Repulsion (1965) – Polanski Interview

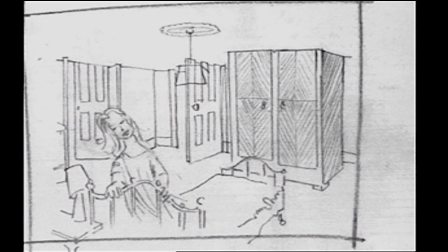and the other people who were interested. And Ronan, it was intriguing.
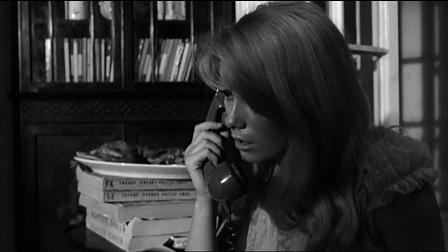He loved it. He thought it was actually wonderful.
You filthy bitch. I'm sorry.
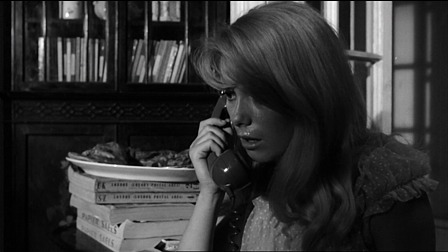Who are these? Who is these? Who is these? Who do you think you've filthy little tart?
Catherine was not very well known yet.
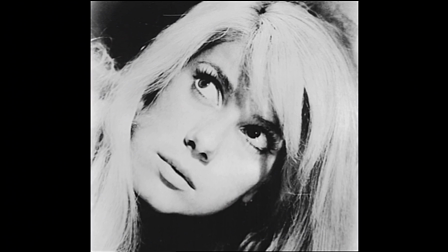It was not like getting a star that would allow you to sell the picture all over. Compton had a list of proposals
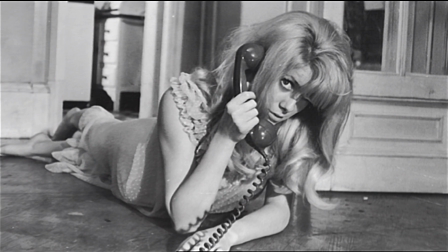which I didn't want to hear of because I thought that Catherine was just right for the part. I mean, she's not only one of the most beautiful girls I've ever photographed.
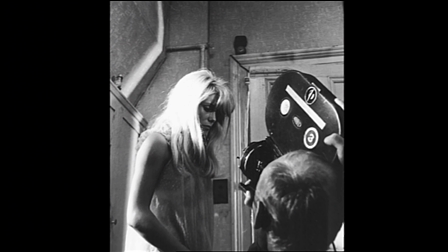She is, she's beautiful and a very talented young lady and she knew it and she tried to force this on Roman several times, but she couldn't do it because nobody can.
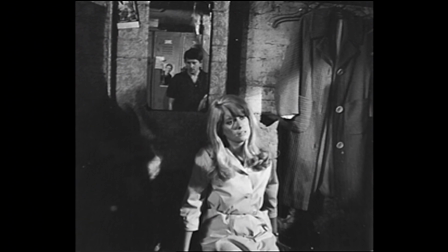He wears you down and he brings you to tears and back, but you do it in the end his way. Katrin was fantastic. I have only good memories of working with her.
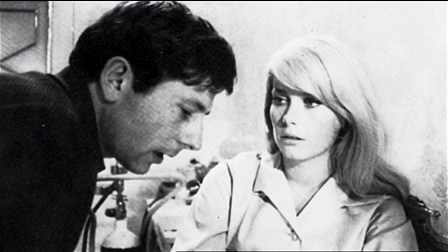It was like a tango, you know. She wanted me to direct her. There was no animosity that sometimes you develop with actors, mainly with men, because you just tell them what to do, you see. And man has his pride. It's easier with women, in general, because they just don't care, you know.
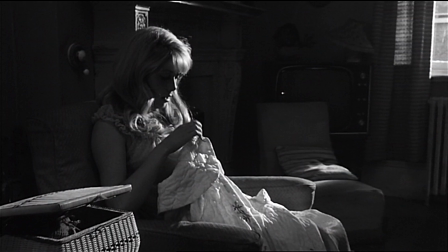They don't have these ego problems that male actors have something. She was absolutely faultless. She did everything Roman asked her to do, I think, except undressing. She had this problem, you know, she wanted to wear panties under the night gun,
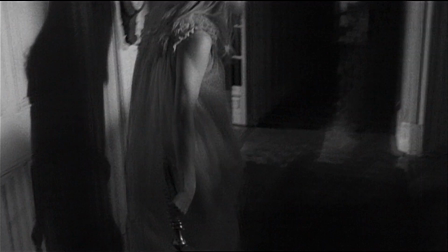then you could see through the night gun, sometimes you could see a little bit of body through it. But, you know, it's normal, the normal reaction.
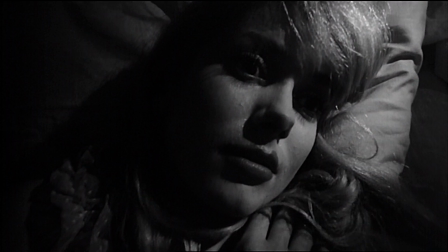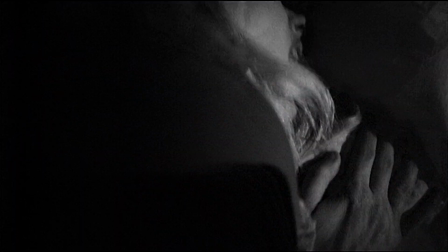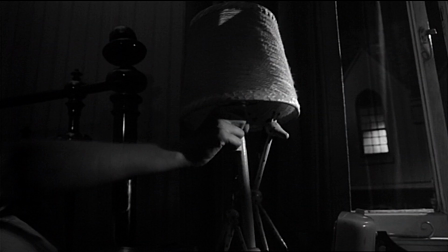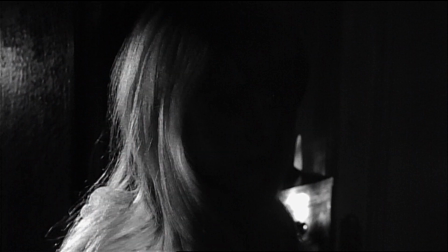All the time we were looking for something to make it look odd, and if it didn't look odd, we would change the set-up until it did look odd.
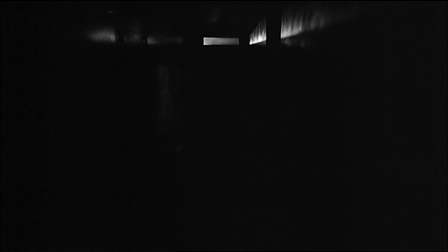I wanted to have the feeling of distance increasing throughout the picture as the madness was taking over,
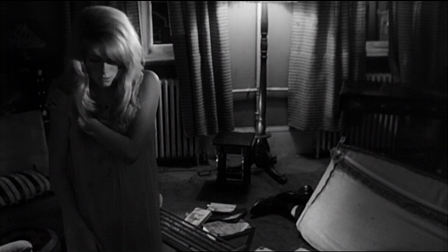or rather overwhelming the girl. I wanted to have the feeling of great perspective.
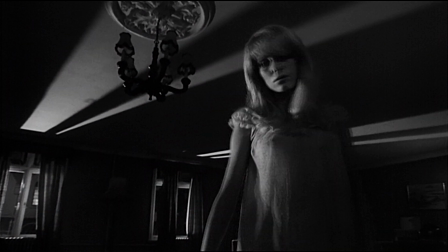And for that reason, I was decreasing the focal length of the lenses to have a wider and wider angle.
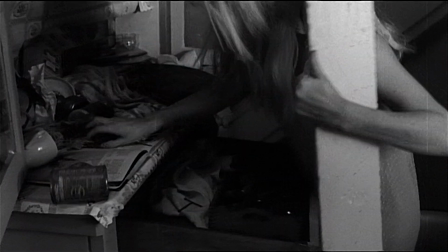But with the wide angle lens, you come close if you want to have a tight shot.
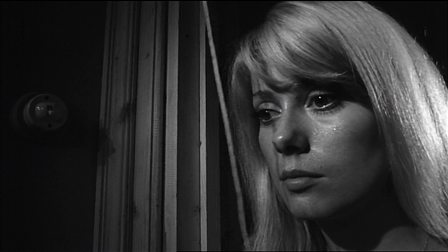And if you come close, you distort the face. The only way I could get this breaking up of the texture, the face, was to use a 18 millimetre right on top of her nose, which made her look a bit crazy.
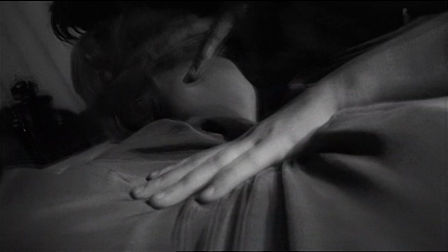And Gil didn't want a leading lady's face distorted. I hated that, a beautiful girl like that. And I used to say to Roman, I don't like this at all. I used to say, oh, get on with it. It didn't matter to me. What was important was the impression that you get from the scene.
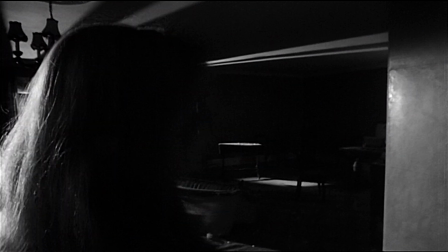But also I wanted the set to transform.
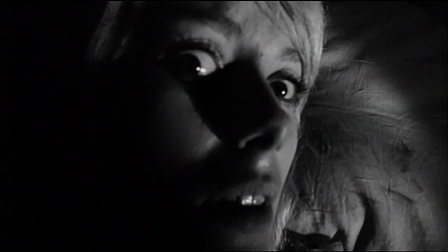Roman had this idea that among things to distort would be the set itself,
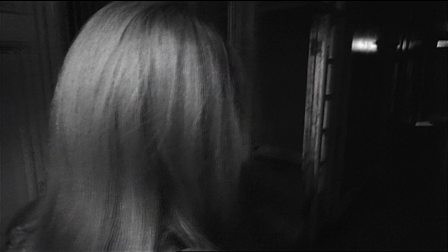and to make these narrow corridors terribly wide, and leave the furniture in the middle of the room, but extend the walls,
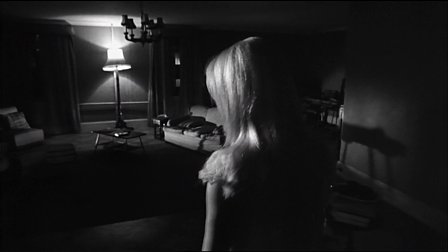which rather took me back a bit. I didn't fight against it. I thought I'd just have to try and keep up with it.